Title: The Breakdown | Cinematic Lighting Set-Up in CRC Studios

Hey everybody, my name is Bryce Williams. I'm cinematographer and gaffer at Chateau Rouge Cinema. We are currently at Chateau Rouge Studios, which is our own studio that we have here in Baton Rouge, Louisiana.
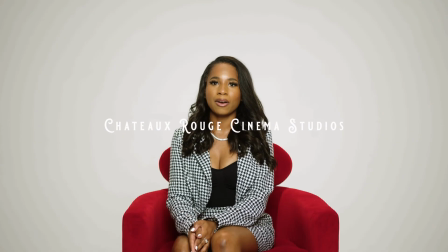Today I'm going to show you a lighting setup that we did for two of our clients. First off, I'll start with the key light. So as you know, the key light is your brightest light in your scene. It lights your subject. That's what I have here off to my left.
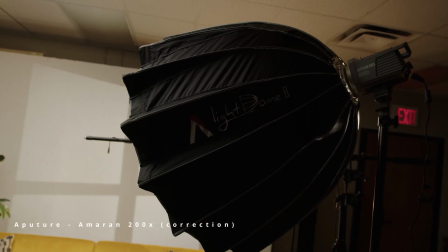It's an aperture 200d with the light dome and the light
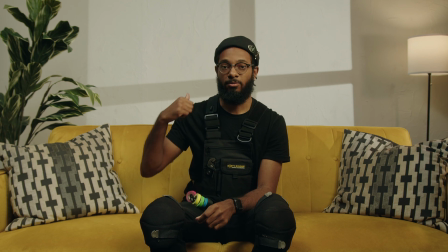don't has a grid on it to prevent the spill from the background then i have a practical
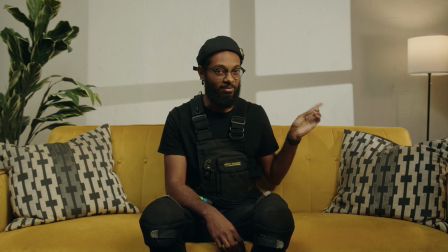which is the aperture b7c bowl those are some of my favorite film bulbs and the best practicals you'll ever have on set and they're cct and by color and they can change to uh hue saturation intensity as
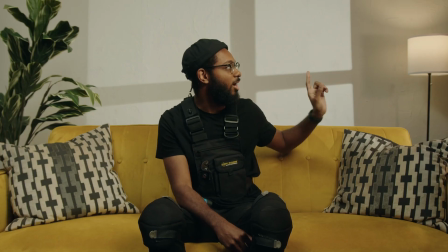far as hsi goes then we have a pavo tube which is acting as my backlight,
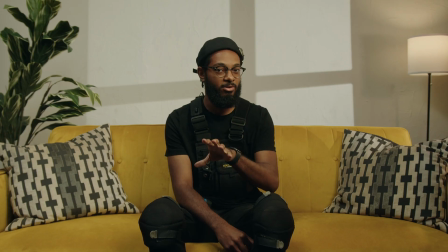getting motivated from my practical. If you saw the previous video we've done on the page, we talked about motivating our practical lights. That's what our Pablo Tube is doing. Then in my background,
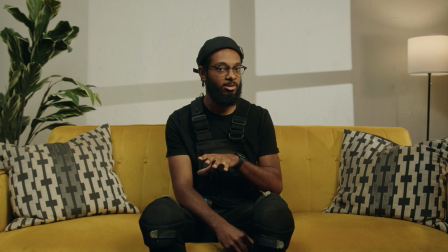for an added level of texture and separation from the background, we have the ProLite Optical Snoop. And the ProLite Optical Snoop is a snoop that has a lens on it.
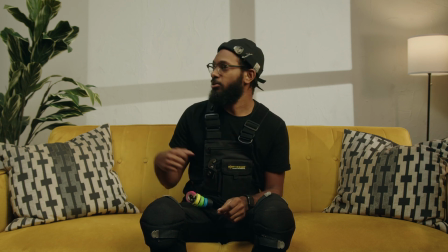and you can put gobos in it which is how we get this nice texture on our background
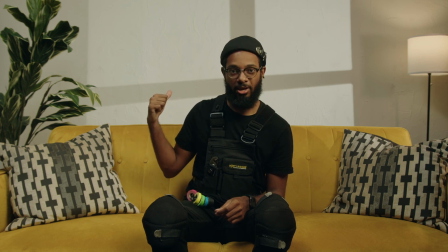that's the four pane window gobo and
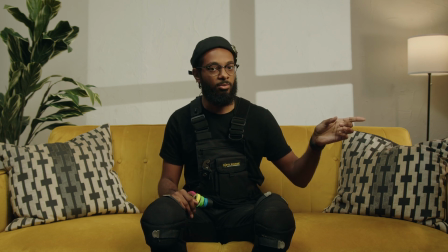it's in the pro light optical snoop so not only does my backlight and my practical
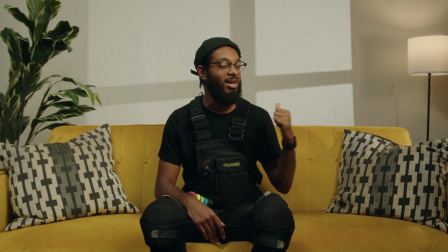give the subject hence me separation from the background we also have the added texture and separation using the gobo.
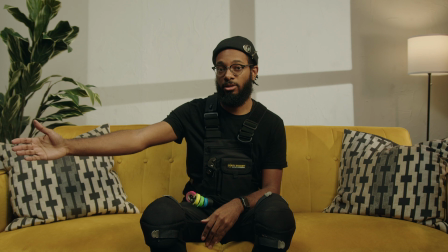Our last light off to right off screen is the Aputure
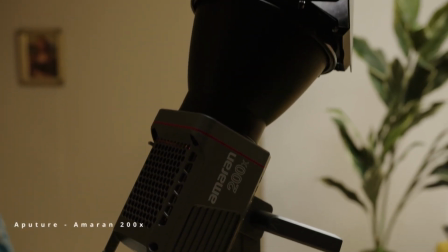Amaran 200X which is giving room tone to this entire scene.
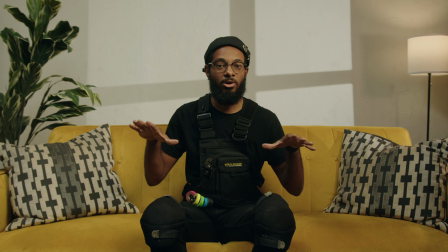Without room tone you have this dark you know moody like level
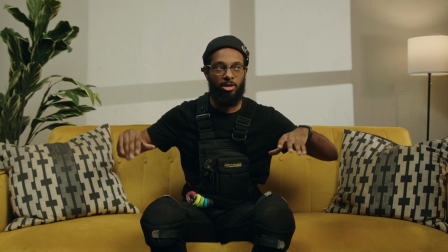of shadow that covers your entire scene because most lights are directional like your key light,
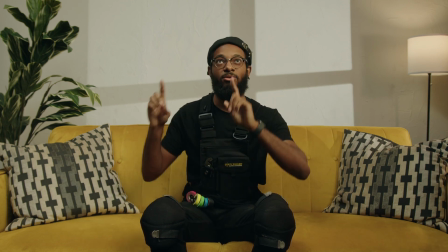but that bounce into the ceiling gives you an overall ambience over your entire scene.
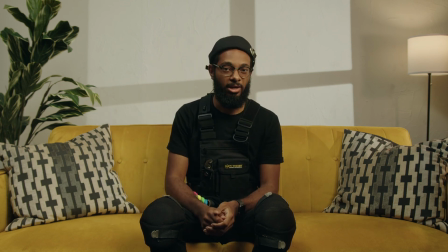And that's the lighting.